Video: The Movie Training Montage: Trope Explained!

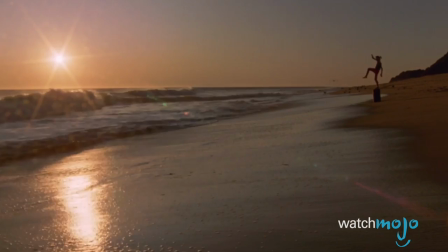0:00 When a movie character needs to buff up, bear down, or sharpen their mind, this is the trope they use.
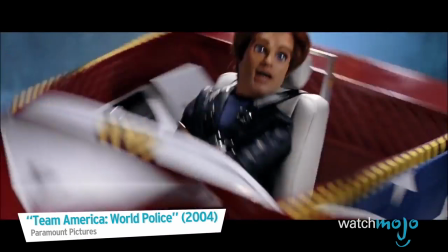0:06 We're gonna need a montage.
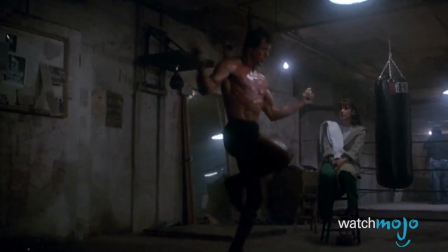0:09 Welcome to WatchMojo's Troped, the series where we deconstruct the cliches, archetypes, and story devices that won't go away.
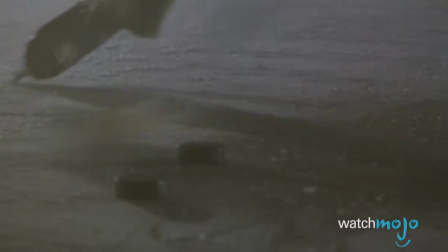0:16 In this episode, we're taking a look at training montages,
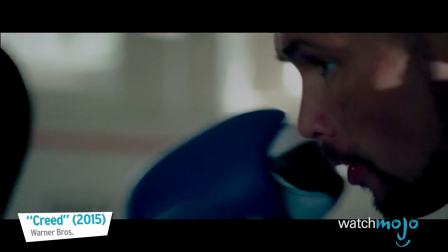0:20 a succession of shots that show a character or characters going through a series of physical and mental exercises in preparation for the big game,
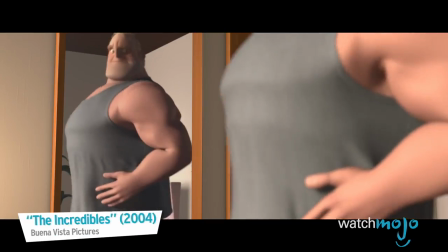0:27 upcoming fight, or final battle. A montage is a series of shots edited together to condense information into a shorter period of time.
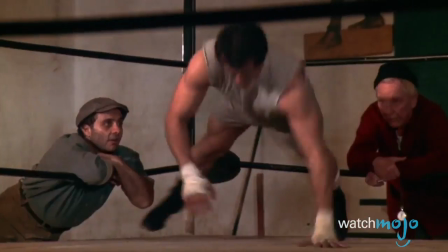0:35 They're great at showing the time is passing and for giving the audience a lot of information quickly and efficiently.
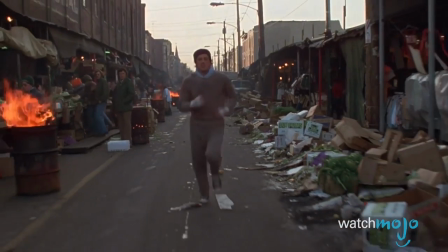0:41 For most moviegoers, the word montage is synonymous with iconic training montages like the famous scene in Rocky.
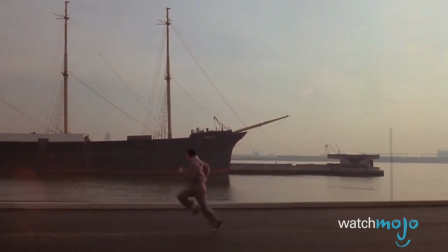0:47 Training montages provide the viewer with a glimpse of the rigors that a character or characters are undergoing in preparation for their upcoming showdown,
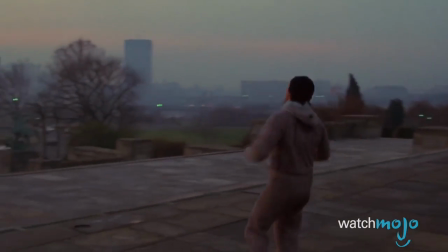0:54 most of the time with the accompaniment of inspirational music.
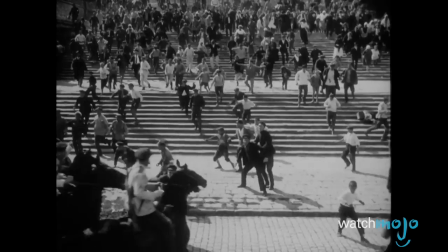1:02 So, where did the idea of montage come from? Well, film as an art form is still relatively young.
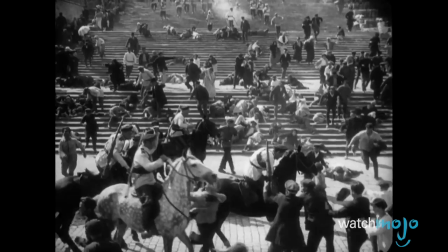1:08 Over the course of its roughly 120-year lifespan, it has received contributions from filmmakers all over the world.
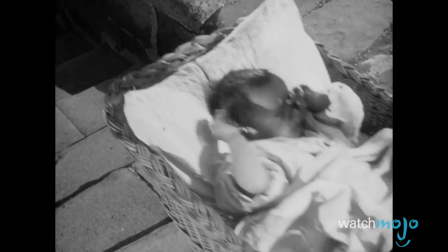1:14 The Russians' contribution was montage.
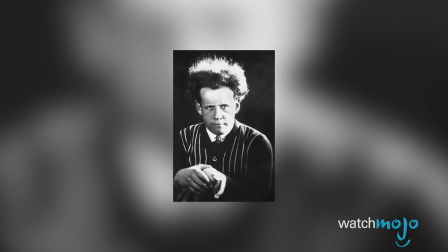1:17 Beginning in the early 1920s, a number of Soviet filmmakers, led by Sergei Eisenstein, began experimenting with editing, and the result was their montage theory.
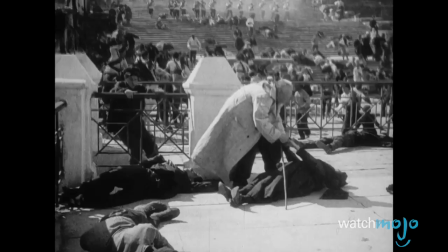1:26 These pioneered directors quickly realized the potential of their new cinematic technique, and montage quickly made its way to Hollywood.
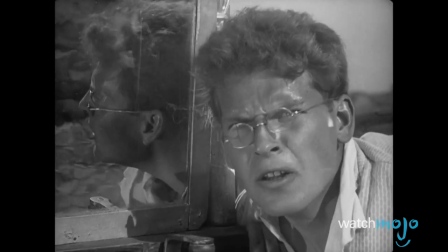1:32 The Russians saw montage as something that was completely unique to cinema, regarding it as a form of creative editing.
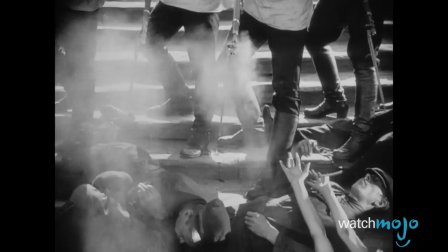1:38 Some scenes, such as the Odessa step sequence from Eisenstein's 1925 film Battleship Potemkin,
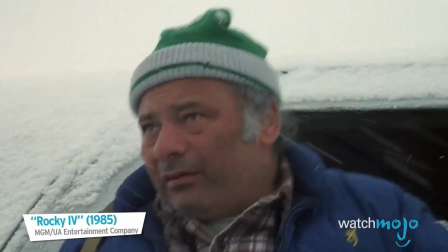1:44 left a lasting impression on the film world that can still be felt today.
This is Russia. Don't look so tough, Rock.
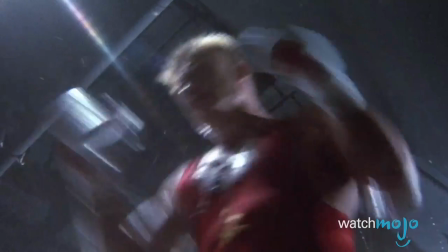1:51 Training montages are everywhere and can be found in just about any genre.
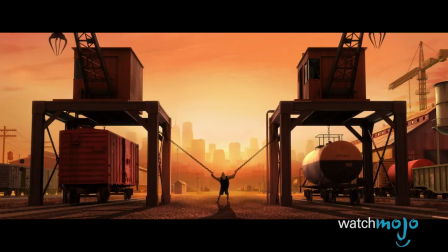1:55 From superhero movies to Disney cartoons, not a year goes by without this trope being used to tell a hundred different stories.
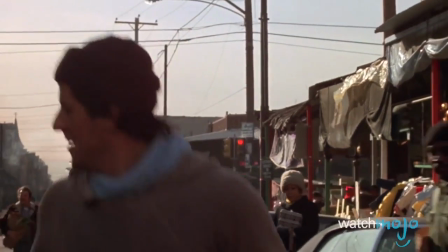2:02 While some, such as Rocky's run through the streets of Philly, have gone on to become iconic film moments, others,
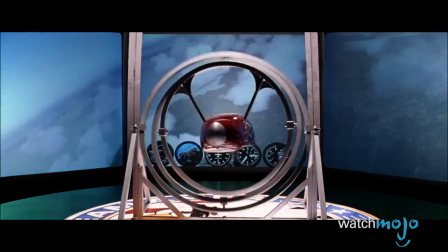2:07 such as the training montage in Team America World Police, have hilariously parodied the formulaic nature of these scenes.
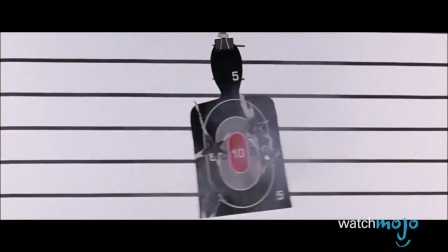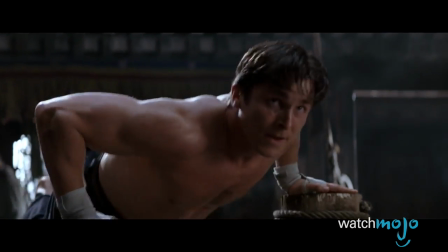2:22 The beauty of this particular trope is that it has a multitude of uses. Bruce Wayne used a montage to hone his skills in the Himalayas.
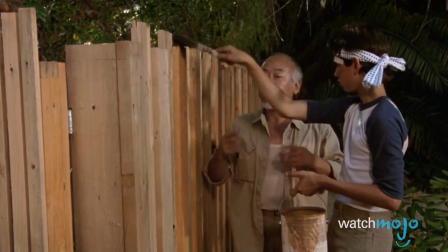2:28 Mulan learned to become a soldier, and the Karate Kid's Daniel waxed on and off while learning karate from Mr. Miyagi.
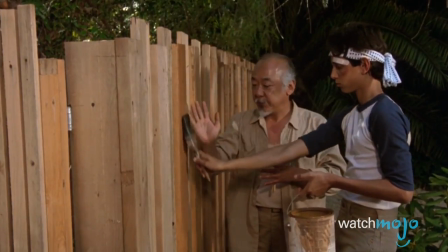2:35 Up, uh, done.
But nowhere is this trope more at home than in sports films.
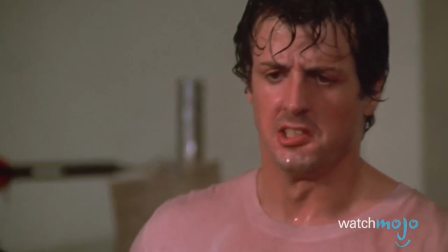2:41 The Rocky franchise got the ball rolling with a number of stellar training montages in the 70s and 80s.
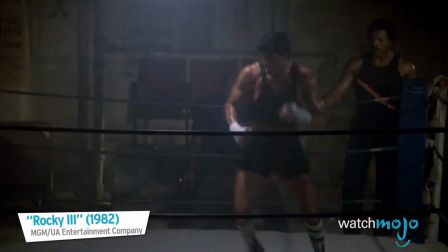2:48 It's a shot!
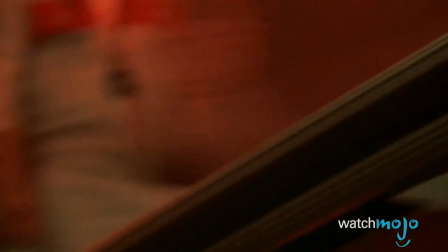2:51 Since then, it's slowly become a staple in any film about a plucky underdog going up against a more talented opponent.
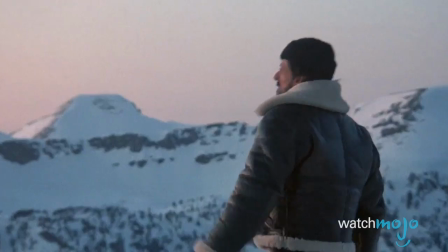2:58 It may not have been obvious back then, but Rocky kick-started a movement that's still going strong today.
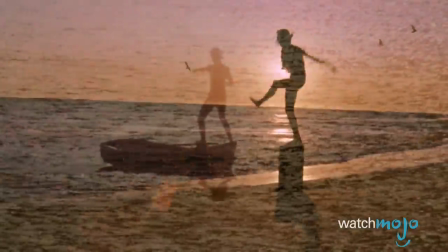3:03 The montage has become such an important part of showing that an individual or team is enhancing their skills that it gets used more times than a bad joke.
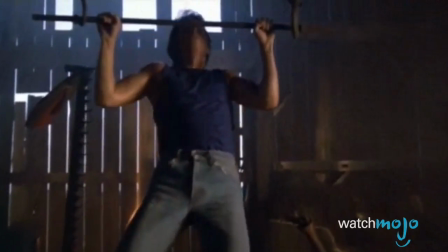3:11 In fact, any sports film that doesn't include at least one epic training montage just doesn't feel complete.
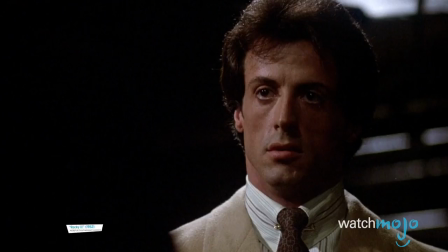3:16 Our question is this, are training montages just lazy storytelling?
You're just a jealous, lazy bum.
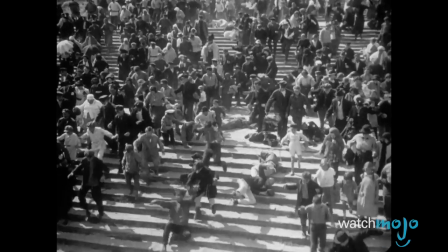3:23 It's been nearly 100 years since Eisenstein gave us the Odessa step sequence. Since then, the montage hasn't evolved all that much.
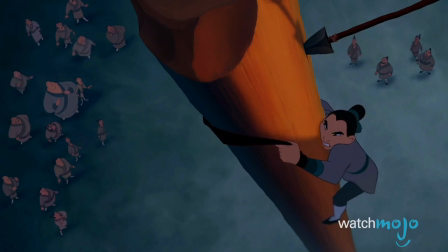3:31 It's still just a series of shots edited together quicker than normal, typically deployed in an attempt to drum up an emotional response from the viewer.
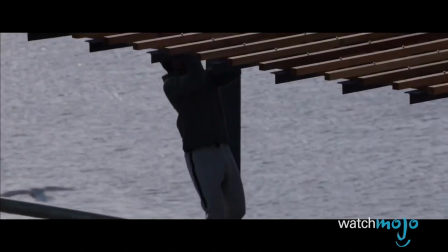3:39 See how easy that is?
But as the old adage goes, if it ain't broke, don't fix it. Despite how familiar audiences are with the formula, sometimes they just work.
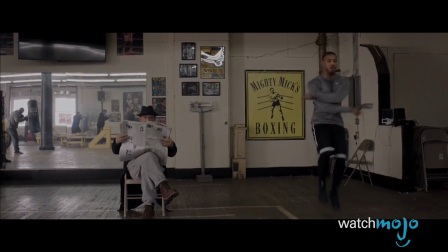3:48 Build, build, build, go!
A quick succession of diverse and adrenaline-fueled shots will almost always grab an audience's attention. Who wants to watch characters improve slowly? Just give us the Cliff Notes version and let's get to the big climactic showdown.
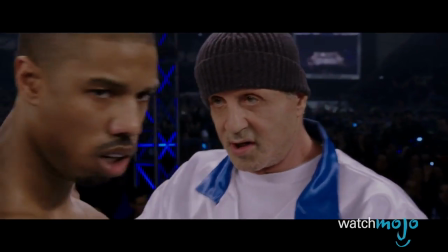4:02 One step, one punch, one round at a time. You got this.